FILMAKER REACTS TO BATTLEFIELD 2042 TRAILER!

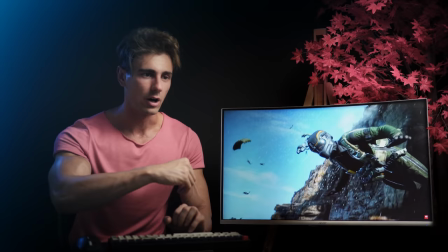(8:27)
And the sound design, man. It's very eerie, like... And I love how it connects.
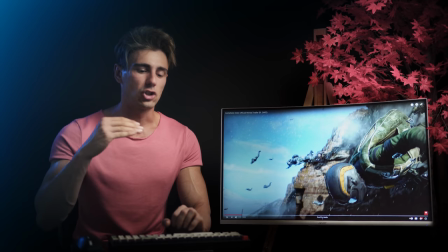(8:34)
We follow the character. The next character is gonna come to the other, like, rule of thirds, but then...
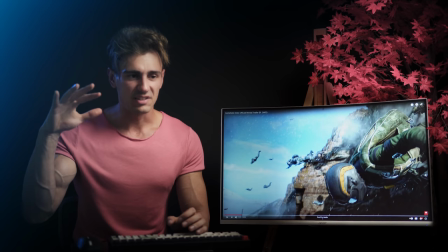(8:40)
In the same shot, the connective action from the one before, which is basically the airplane, like
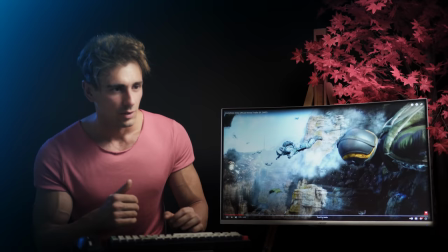(8:46)
semi-landing but falling, it's gonna carry through and it's gonna hit the guy.
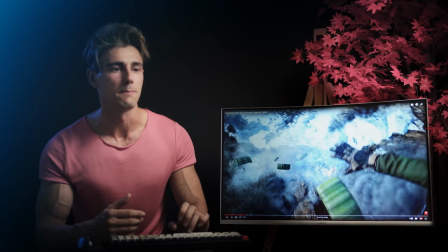(8:54)
And I love this kind of like first person, man. It's so visceral. It just gets you in the visual thing of the character.
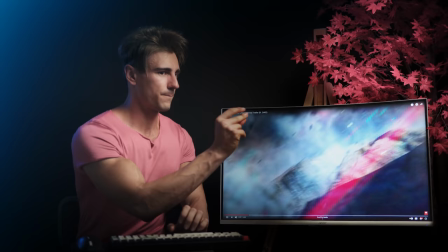(9:02)
It's just amazing. Boom.
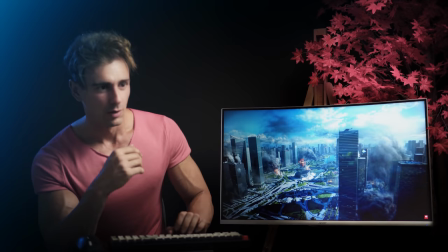(9:09)
Dice presents. Then we move to the next map.
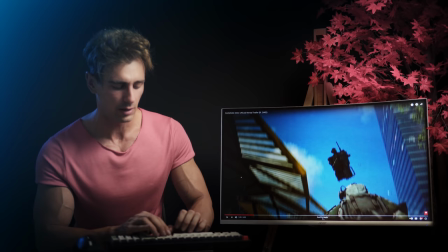(9:15)
What is this, like a futuristic New York? Because this kind of looks like Central Park almost.
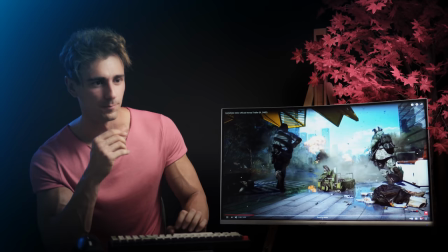(9:21)
Does it? Yeah, I think this is like Central Park. Maybe, or like a version of it maybe, who knows.
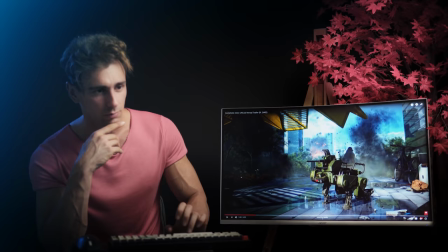(9:28)
Boom. Now we start with like gameplay stuff. The robot dog, of course.
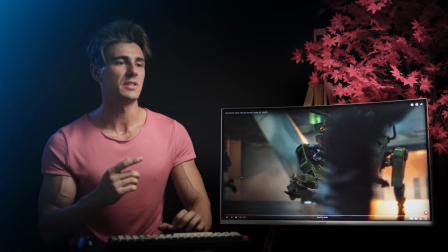(9:35)
The music, man, it pumps you up so much. It makes such a big difference, especially to things like this.
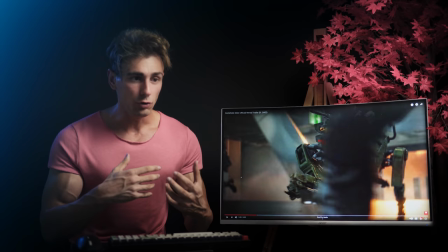(9:40)
There is not like one connective storytelling piece. It's more like snippets across the game and the maps and like cool action stuff happening. The song plays such an important role, and always when the beat drops, you should switch.
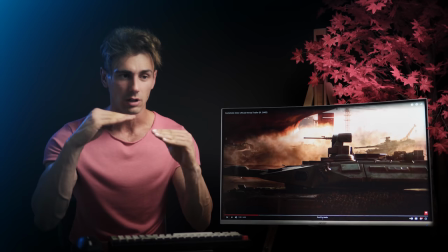(9:58)
Bam! See? And I also love how they do the glitch effects. And if you guys notice, what's super interesting about how they do it is,
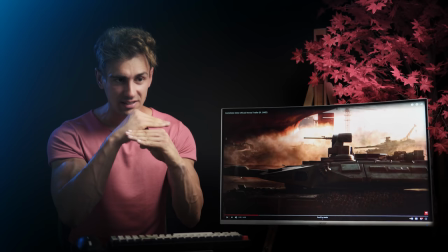(10:04)
depending on the shot and what happens in the shot, for example here, you have the tank going like this.
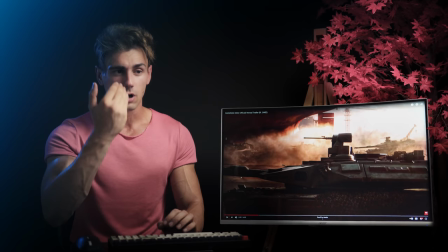(10:11)
So the glitch happens like this. And I think after, when the thing from the ship falls down, is actually going to car to a vertical glitch.
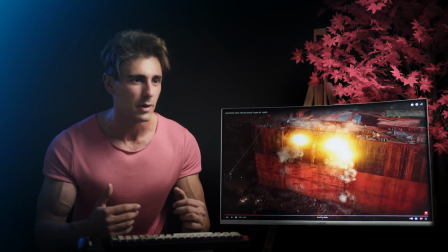(10:21)
And man, I have to say to the artists that create those game maps, man, they're just stunning. It's so epic. That one.
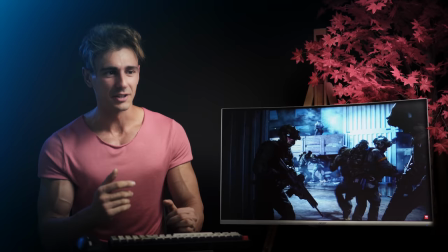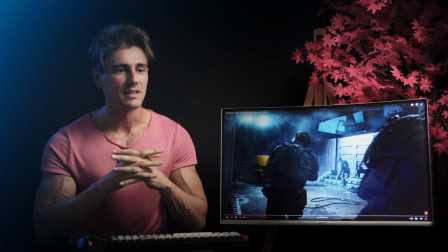(10:37)
See? Vertically. And I love the range also, like, it's just as like...
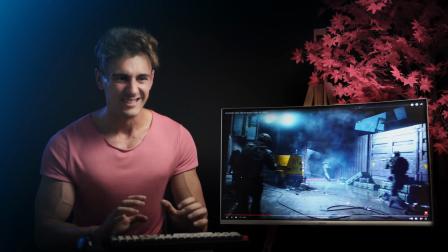(10:42)
And if you notice, each map has its own, like, color scheme to it. This is very gold and, like, you know, creepy, almost.
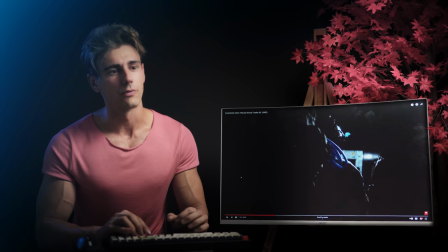(10:52)
So we follow, guys. I love the over-the-shoulder fall. So in this one, we're basically, like, one of the other dudes, one of the other privates, and then everyone gets, like, killed AF.
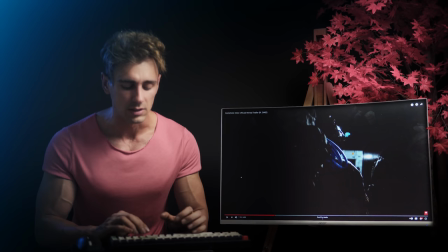(11:01)
It's almost like a first-person's perspective, which makes sense, because the game is FPS as well.
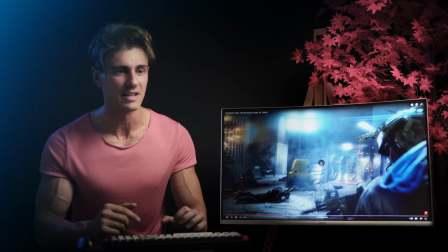(11:11)
I love this person, like switching, seeing what the other guy says, switching back, and then this guy's like...
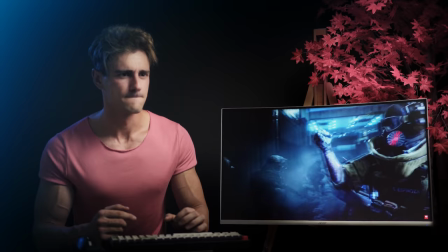(11:20)
Boom!
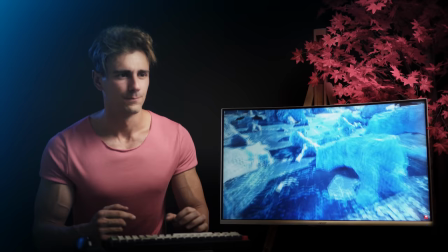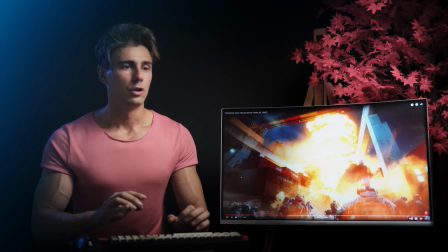(11:26)
I love this shot. This shot is amazing. You know,
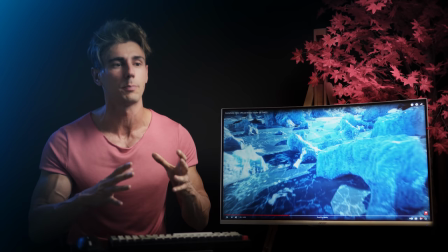(11:34)
this has been around for a few years now, but I would say DJI with their new FPV drone made it a bit more accessible to people that don't want to do their own thing. So basically, FPV drones is like a first-person view. You wear goggles and you fly the drone, right?
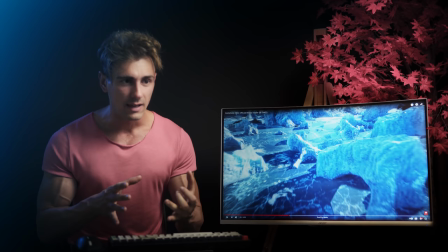(11:48)
But you can do insane things. First of all, they go fast, like really fast. And you can make them and control them in such a way. So basically, this shot starts up high, shows you basically the cold iced map,
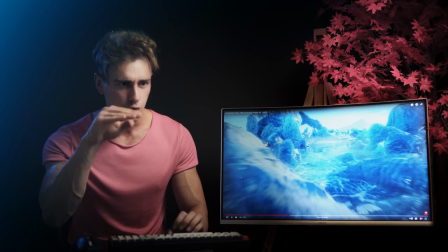(12:00)
and then we swing so fast down to the ground to where the battlefield is basically, and it just gives you such an insane perspective.
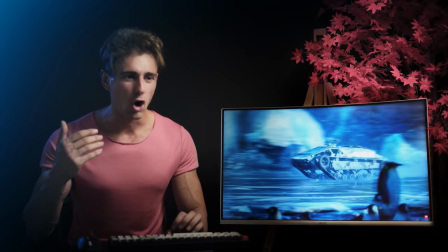(12:10)
And I love this beat. Boom! And the song comes in.
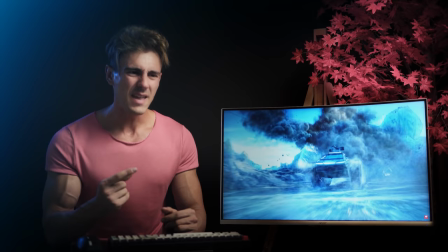(12:19)
Boom!
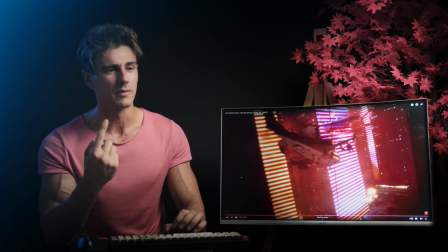(12:24)
Another map. They just have everything, man. I like this song as well. The Metropolis, and I like how the camera swivels along the helicopters.
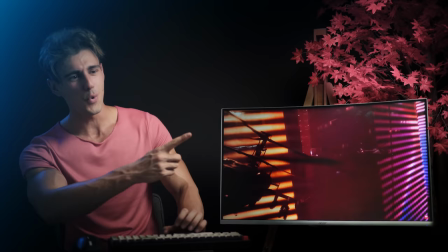(12:34)
See this one. Woo!